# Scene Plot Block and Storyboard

Hello, directors. So here are just a few simple directions on how to complete your scene, plot, and block and storyboard document that I'm asking you to submit next Thursday. Now, I've updated the due date for that. It's due on Thursday, I think it's the 8th of April, just to give everybody a little bit more time so that I'm trying to take as much pressure off as possible.
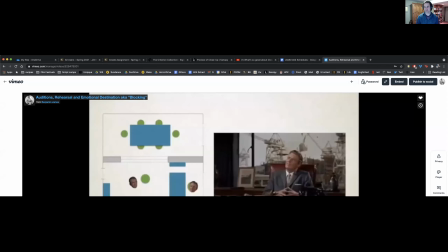It's a very simple document that I'd like you to produce in a sense.
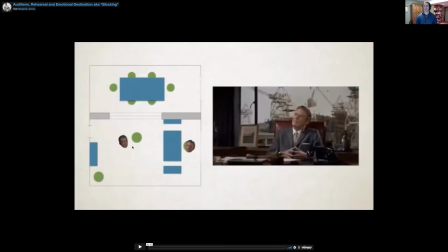And it should just look something like this. This is the an example from the analysis of a scene from Vertigo,
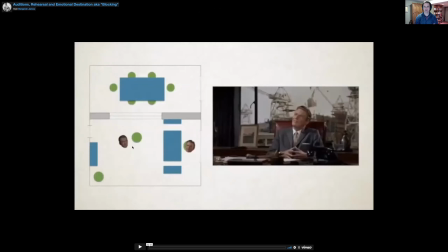which I included in one of last week's lectures on auditions, rehearsal, and emotional destination. Okay, so this is just a screen grab from that lecture. And as you can see, the page is laid out in kind of landscape format.
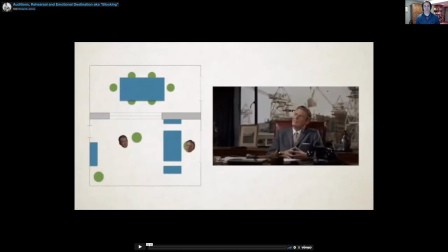And on the right-hand side of the page over here is the storyboard image, right? The shot that you're planning to get, that you aim to get. And here on the right is an actual plot of the space,
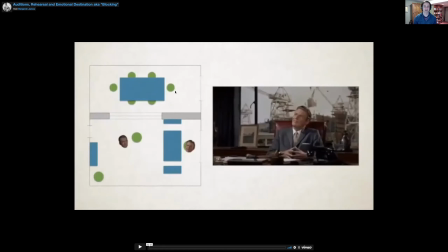a plan view, like a map of the space that shows where the characters are. Now, I'm going to ask you to also, very importantly, insert the camera positions into your diagrams here.
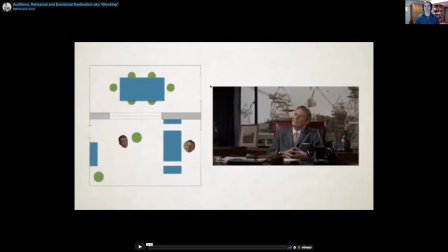So very simply, the idea is for you to storyboard your scene. And obviously the storyboarding comes from, it is a creative process, right? It comes from your analysis of the script.
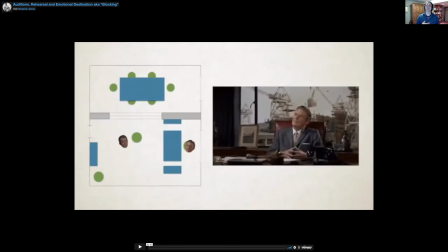Once you've analyzed your script and you've done all this breaking down of the script in terms of its emotional beats and its points of view, this can motivate where you place the camera, okay,
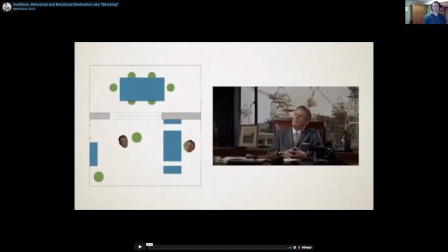and therefore the kind of shot that you get. I think in the analysis of this scene, the person who's analyzing this scene talks about how he's kind of placed here behind this desk.
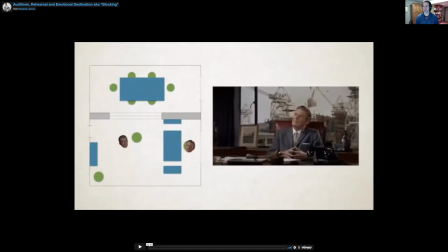He's given a certain amount of power, right, in terms of his position in the scene. He's fairly central to the composition of the shot. He's also the background, the mise-en-scène, the background, the setting is this shipyard, right?
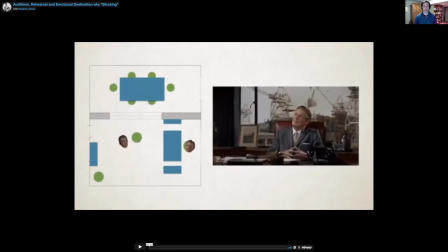And this whole scene is all about this man building or manufacturing a story, a very complex story that is going to really affect the story's protagonist.
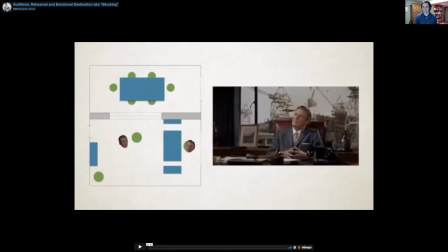So all of the props and so on have meaning. I won't get into too much here, but essentially our character is placed fairly centrally, and he has a certain amount of power and command in terms of his desk, his costume, his position in the frame.
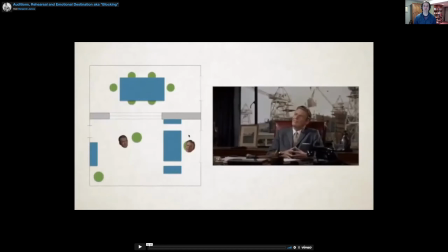Later on in the scene, he's going to really move into this mode of storytelling, and Hitchcock actually has the character walk around the desk and walk up to this higher level up here.
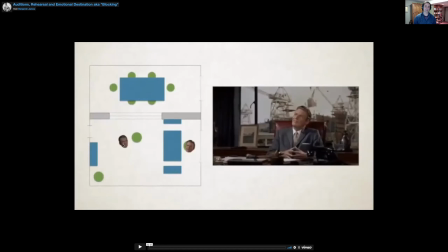And Scotty, this character here, watches him from his chair. And as this character tells him this strange yarn that he's spinning.